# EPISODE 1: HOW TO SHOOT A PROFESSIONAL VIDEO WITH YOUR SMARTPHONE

These images create further illustrations to keep the viewer's interest. Take this video you're watching, for example. You'll see me, but you'll also see another type of footage, B-roll. To create B-roll with your smartphone, you need to learn a few basic notions on audiovisual narrative. It has a whole different vocabulary. Depending on where we set the camera and how we move it, will make the viewers experience different feelings. That's why it is so important to know the different types of shots you can make and how to get the camera to make an emphasis on each emotion.
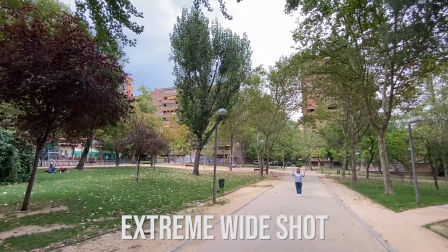(13:08)
Extreme wide shot. It usually shows a wide scenery or a crowd.
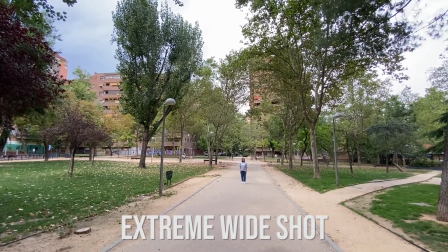(13:13)
Its main goal is to place the viewer in the location and time where the action is going to be developed.
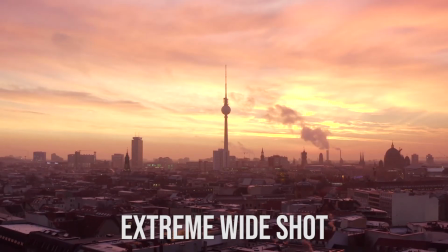(13:19)
It is commonly used as the establishing shot at the beginning of a sequence.
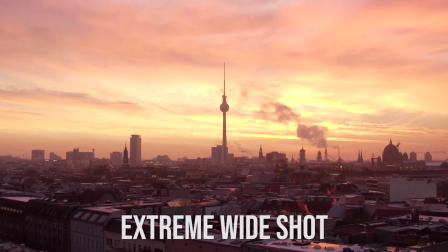(13:25)
The characters are not recognizable with the main focus on the content.
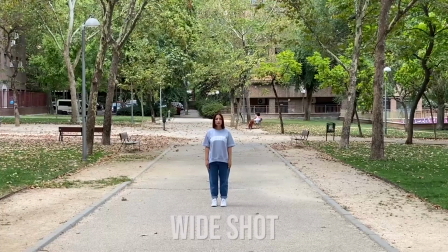(13:29)
It is also used to show landscapes. Wide shot. It's commonly used as an opening sequence.
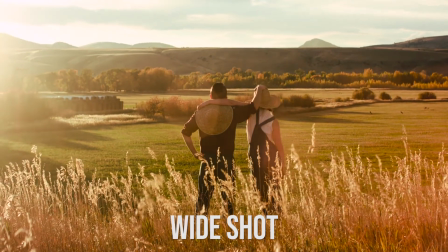(13:37)
It contains the character and some parts of the space, especially above and below the character.
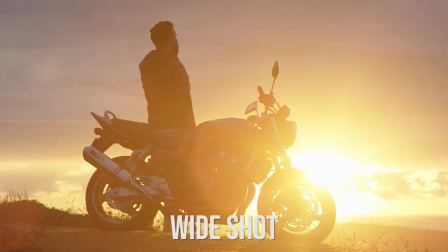(13:45)
It shows most of the landscapes or set. Medium wide shot or American shot.
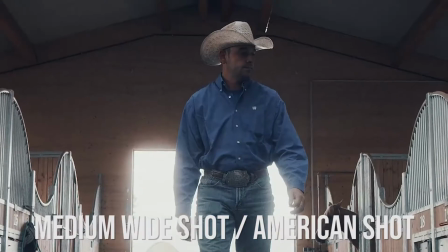(13:51)
Filmed from the thigh to the head.
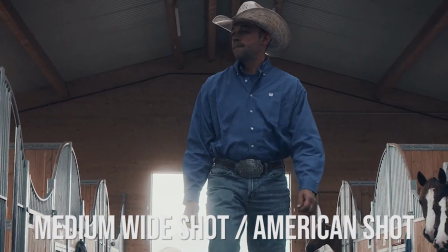(13:55)
It's called American shot because of Western films that focus on characters' hands while drawing their guns.
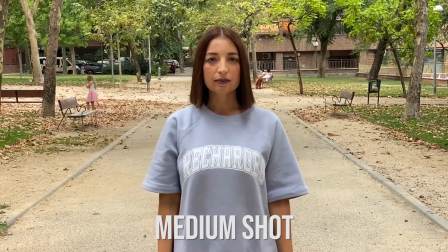(14:03)
Medium shot. From the waist to the head. It's most common to show the interaction between two people, as in the interviews.
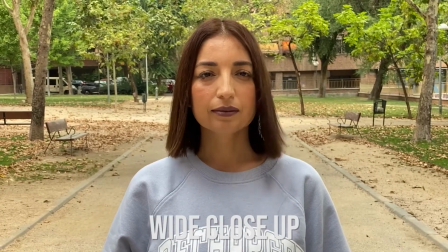(14:12)
Wide close-up. From mid-chest to the head.
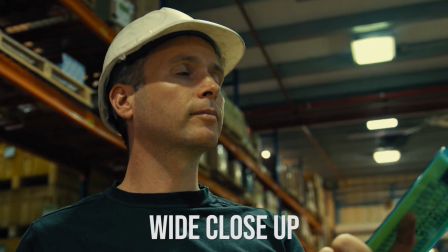(14:15)
You can isolate a character inside a frame and take it out of content so you can focus attention on the character.
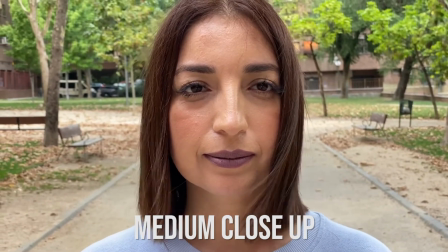(14:23)
Medium close-up. From shoulders to head. It shows confidence and intimacy towards the character.
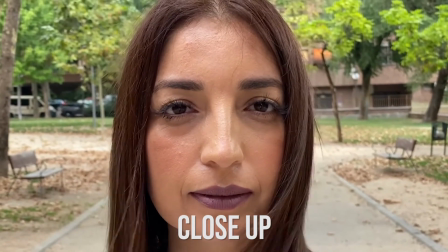(14:30)
Close-up. It shows the face from the chin to the top of the head.
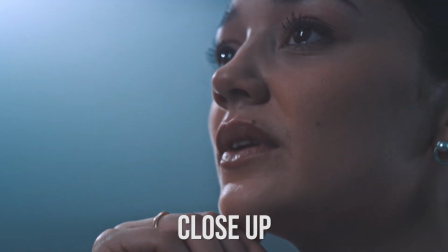(14:36)
Alongside with the extreme close-up, it provides a great deal of meaning to the image.
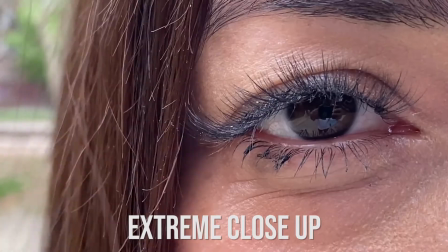(14:41)
Extreme close-up. We focus on a very particular part of the character or the object, the eyes or an object to the character.
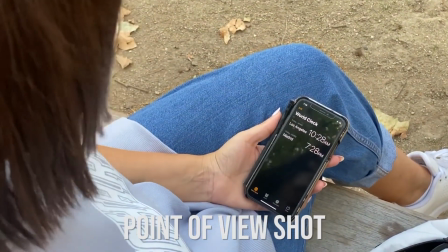(14:50)
Point of view shot. It shows the point of view of a character. We see the same action that the character would see inside the movie. Once we've chosen the kind of shot we make, we need to know which camera angle we're going to make that shot with. There are 5 different camera angles. That's 5 positions in which we can place the smartphone, creating one feeling or another.
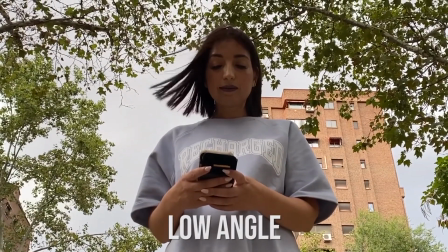(15:16)
Low angle. Camera shooting diagonally up, it creates a feeling of security towards the character.
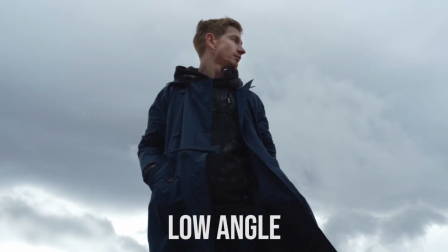(15:23)
The lower you are, the more security you create. High angle.
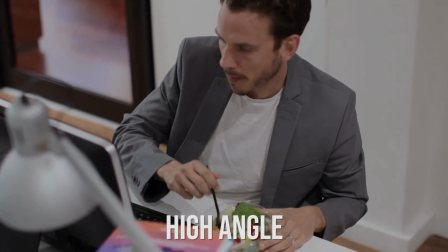(15:28)
Camera shooting diagonally down, it creates a feeling of inferiority towards the character.
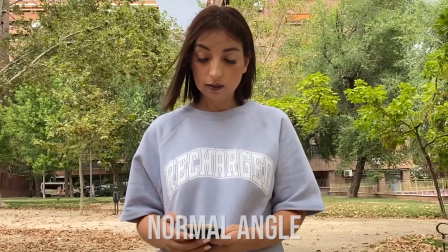(15:33)
The higher you are, the more inferior you create. Normal angle. Camera level to the eyes, sensation of equality.
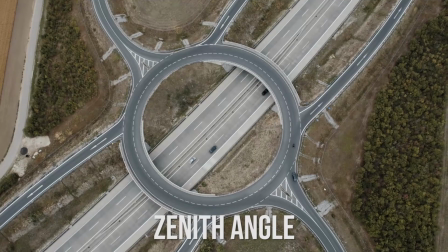(15:41)
Zenith angle. It's a shot made from above, just over the characters, with a 90-degree angle perpendicular to the ground,
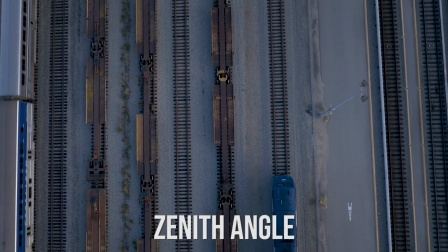(15:49)
as if the image had been taken from a satellite or a helicopter.
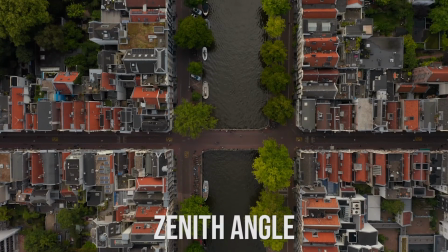(15:54)
It usually has an aesthetic effect on the image. Low angle 90 degrees.
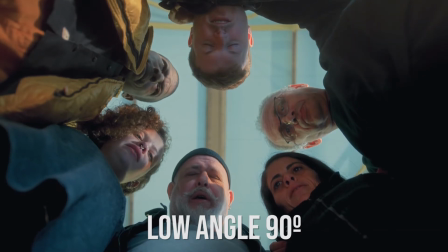(15:59)
Camera facing down vertically with a 90-degree angle. The aesthetic goal is to convey drama or interest. And at last, these are the camera moves more used. If you mix them wisely, you'll increase the quality of your video. Tilt up,
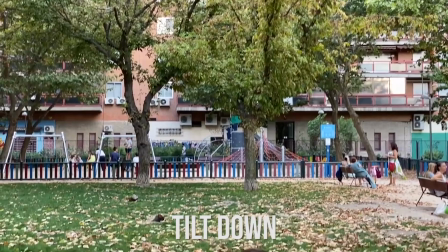(16:19)
tilt down,
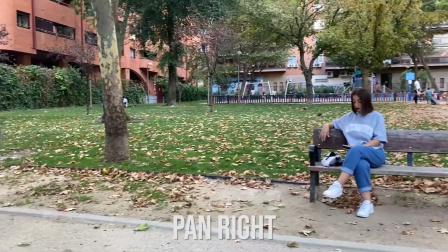(16:23)
pan right,
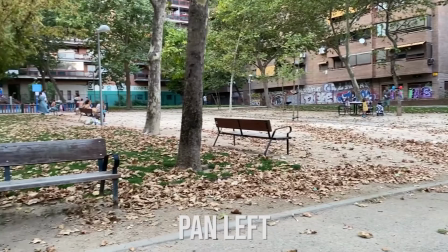(16:27)
pan left,
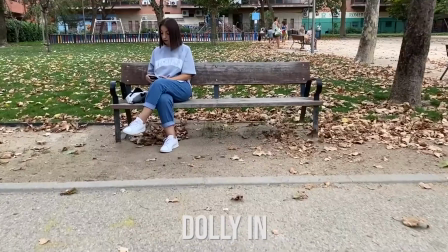(16:31)
dolly in,
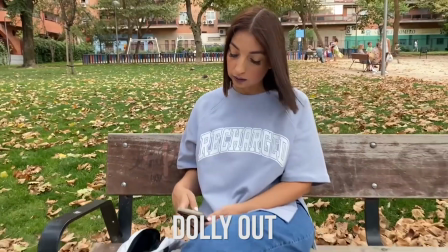(16:35)
dolly out,
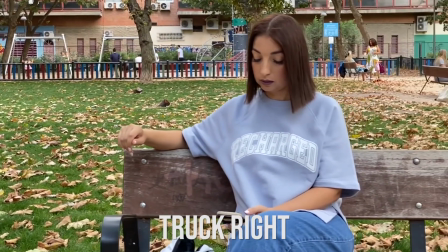(16:39)
truck right, truck left,
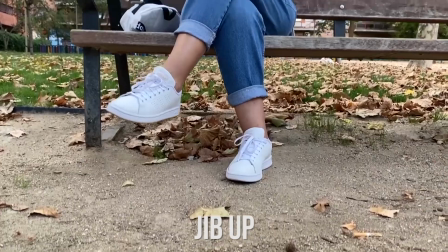(16:47)
jib up,
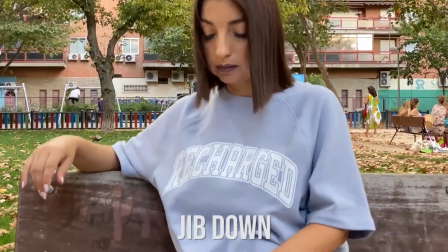(16:51)
jib down. With this knowledge, you can start shooting B-roll for your video, but please let me give you these last pieces of advice.
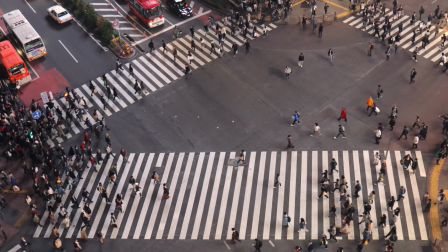(17:02)
When you shoot B-roll, I recommend shooting 60 frames per second.
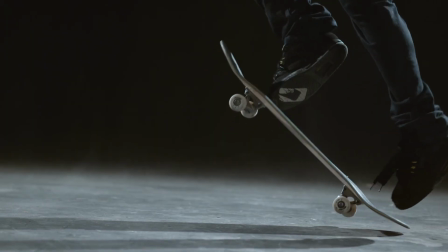(17:07)
It will allow you to make slow motions if you edit with a 50% speed, obtaining very professional and impressive images. Shooting moving images makes your video look more professional. Therefore, my recommendation is to make soft pans in the discovery shots.
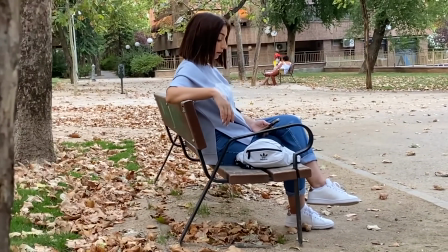(17:27)
Also, filming a character while they're moving can be very effective.
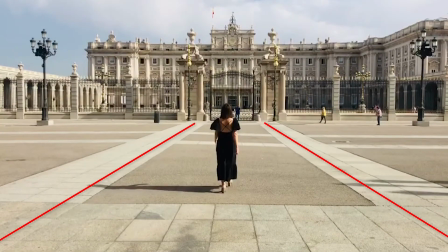(17:33)
When you're framing the shot, try to create perspectives with lines, helping the viewer to set their eyes on the image.
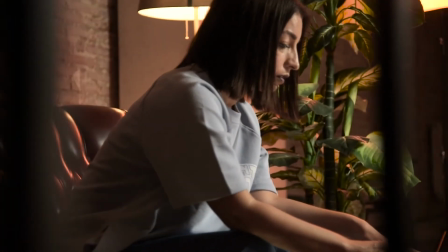(17:41)
Another recommendation is to set objects in the front to achieve depth. It's very common in professional videos. And the last one, if you're shooting in exteriors, seize the magic hour in the wee hour.
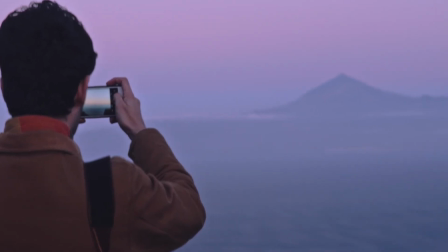(17:56)
It's the time of day in the morning when there's light, but the sun has not risen yet.
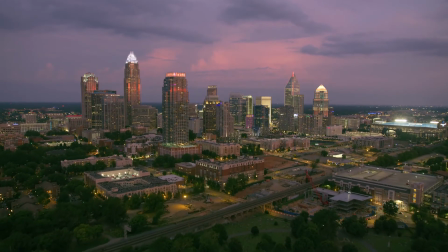(18:01)
In the moment in the evening where the sun has set, but still has light. It's a very short period of time, but believe me, the light is wonderful.
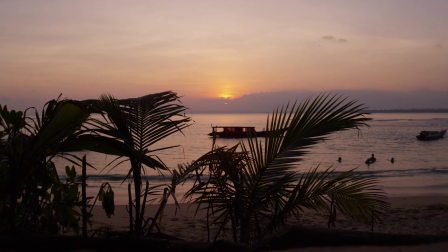(18:11)
Most of the professionals seize this moment when they're shooting exteriors. Well, this has been our first episode on how to create high quality and professional looking videos. Now you're ready to start filming yourself and experience with all the possibilities. Good luck and see you in episode 2.